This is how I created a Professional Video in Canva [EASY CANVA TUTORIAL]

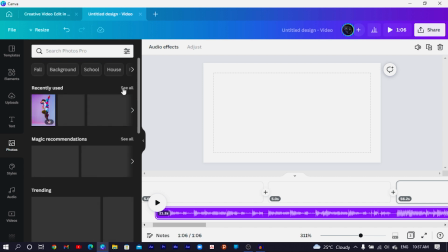(4:08)
So I just go into photos, and I would have so many photos here I can actually use in my video.
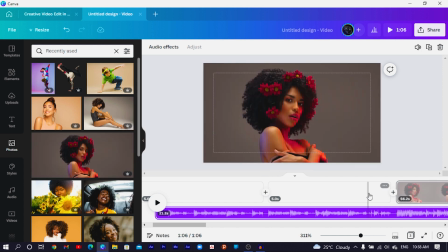(4:15)
So just a simple drag and drop, you know, helps you to add your photos inside of Canva.
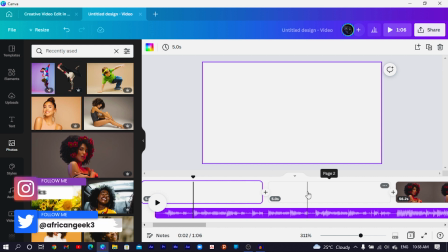(4:20)
And depending on the scene or the slide you want to work on, you can just simply click on that.
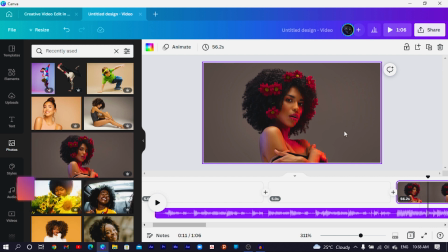(4:24)
So you can see the third one over here has the photo I uploaded inside of Canva.
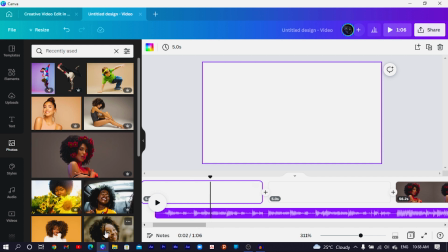(4:29)
So if I want to add a photo into the first scene or my first slide, I can just select it and just click and drag.
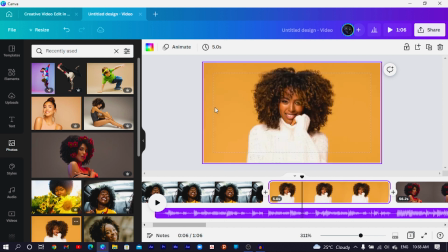(4:35)
Okay, so you can see what we are doing over here. It's as easy and simple, and that's the same thing I did. Okay, so now the next question is, how was I able to edit my video to match my audio? Let's see how I was able to do that in Canva. Okay, so for example, this is the first scene or the first slide.
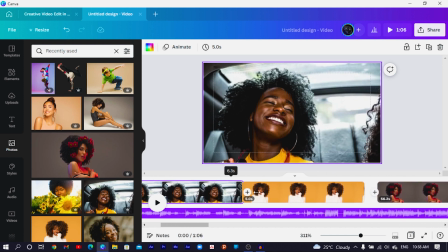(4:53)
Canva gives you the opportunity to, you know, extend the duration, okay, or depending on the duration or how long you want a particular slide to last on, you know, on the screen, you can be able to adjust it by dragging it,
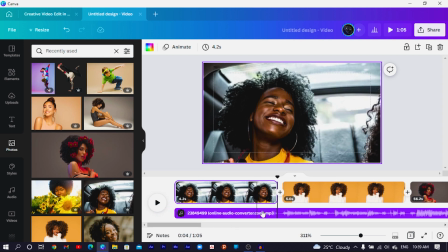(5:06)
you know, expanding or contracting it. Okay, so from the audio waves we have over here, we are able to tell how the beat is going to sound like. Okay, so you realize that with every section which has a larger audio wave, that's where a major beat is actually playing.
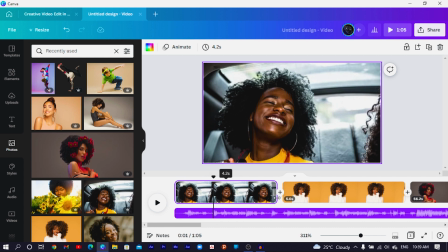(5:22)
So once it starts from here, this is a major beat over here. Okay, so I can just drag this over here so that the next scene starts from there.
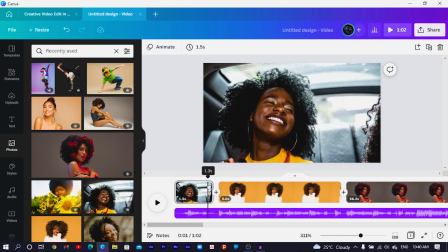(5:31)
So the next thing is, I don't want a boring transition from one slide to the other. I want some sort of movement to take place from here. So what I can do is I can click on the plus and click on add transition.
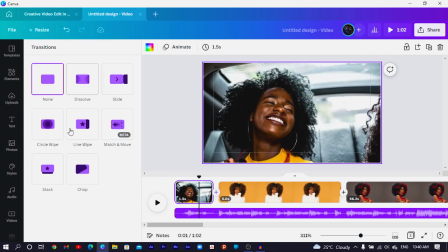(5:42)
Okay, and Canva actually has some cool transitions we have over here, so you can choose any of them at all. But because of the beats we have in the background, something like the stack would be the best.
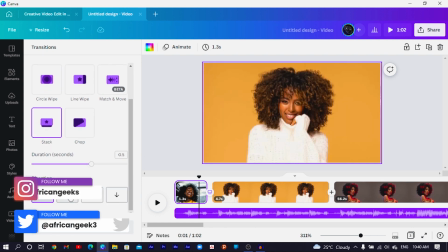(5:53)
So if I click on stack, I can choose the direction. So should they come from the left to the right, down to top, or top to the bottom?
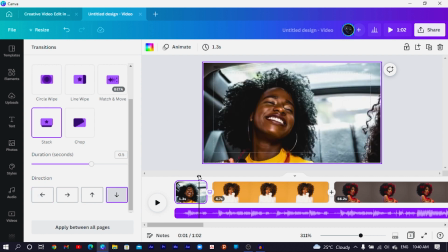(6:00)
You can either choose any of them at all. So I'll choose from the top to the bottom. Okay, and if we are to play the whole thing again, this is how it's going to sound.
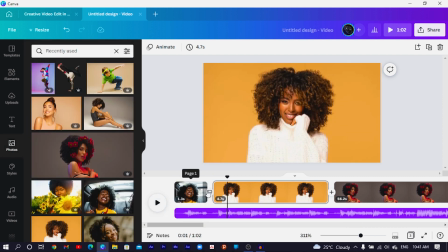(6:10)
So you can see how the whole thing is looking. Okay, so then I can just, you know, come here and also click and drag, you know, this way, or depending on how you want everything to look like. Then I can just, you know, duplicate the page, and I can have this scroll down and just change the image.
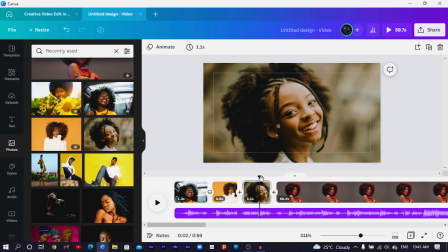(6:28)
So that's a very simple way I was able to go about the whole thing.
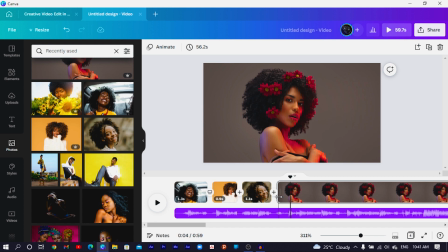(6:31)
Okay, so you can actually see that it's matching the beat of the audio, and this is the simple way I was able to go about it. But now let's say with the text, how was I able to add the animated text to my videos?
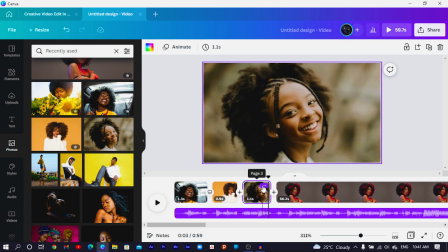(6:44)
So this is what I just did. So let me just maybe duplicate this page, and I'll just come to add a page.
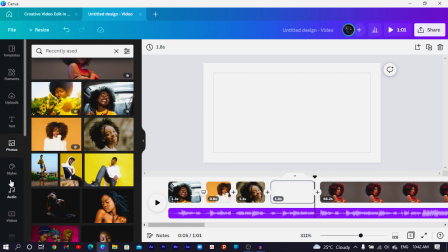(6:50)
This is it over here. Okay, what I just did was I came into videos and I just searched for gradient,
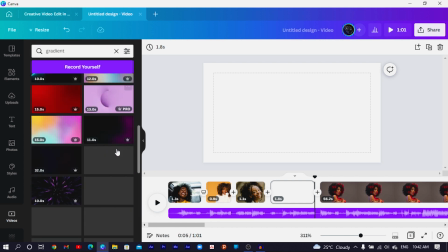(6:57)
and you can see we have so many interesting gradients over here. So you can just choose any of the ones that suits you.
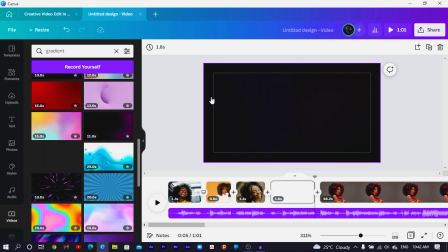(7:03)
So I just click and drag it in here, and it takes the whole page.
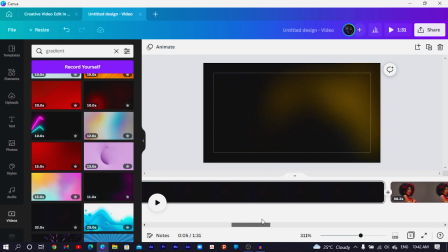(7:07)
So you can see that this scene actually takes the whole length of this gradient we have uploaded.
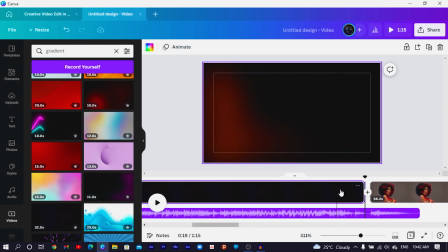(7:13)
So I can just drag it back because I don't need the entire clip. I just need a short section of it.
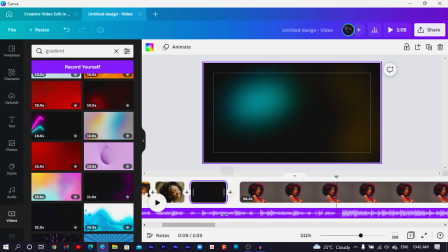(7:19)
Okay, so you just click and drag it this way. Okay, so that it should match the beat. So this is the next beat. Then I just press T on my keyboard for shape.
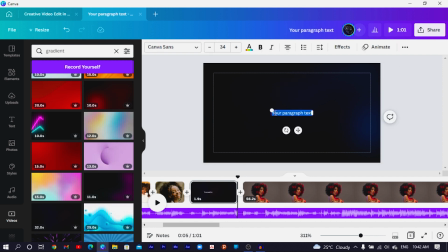(7:29)
Okay, double click, and I can just say U. Okay, and I increase the size.
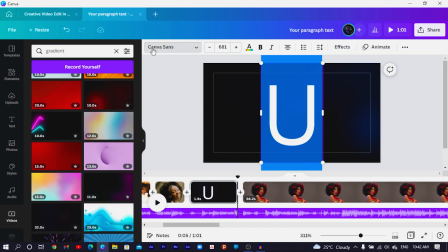(7:34)
Actually, I want a capital U, and select all, and I can use my favorite font type, which is Poppins.
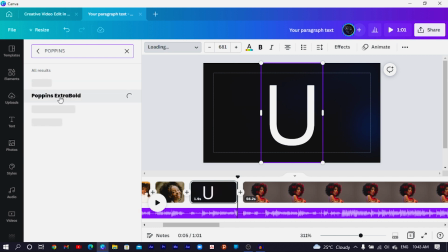(7:39)
Okay, so once I have the Poppins here, I can choose the Poppins extra bold, and this is how, you know, it looks.
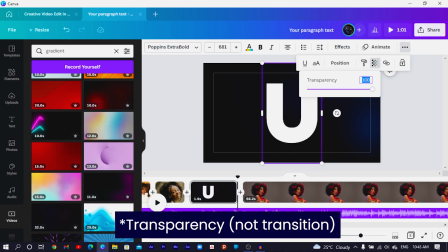(7:45)
Then what I did was I came into transition, and I just reduced the transition maybe from 100 to 15.
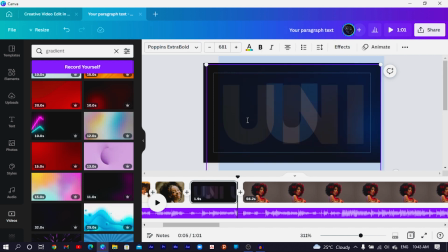(7:52)
Okay, and this is how it looks. Okay, then I just duplicated this, so I can just put the whole word I want to say, so unique, n-u-i-q-u-e. Okay, and it's too big, the text is actually too big, so we just have to reduce the size of the text.
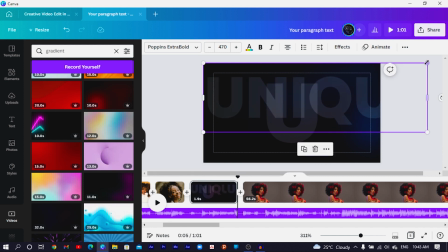(8:08)
Okay, so I just drag it here and increase it to something like this, reduce the size, and I'll just center it over here.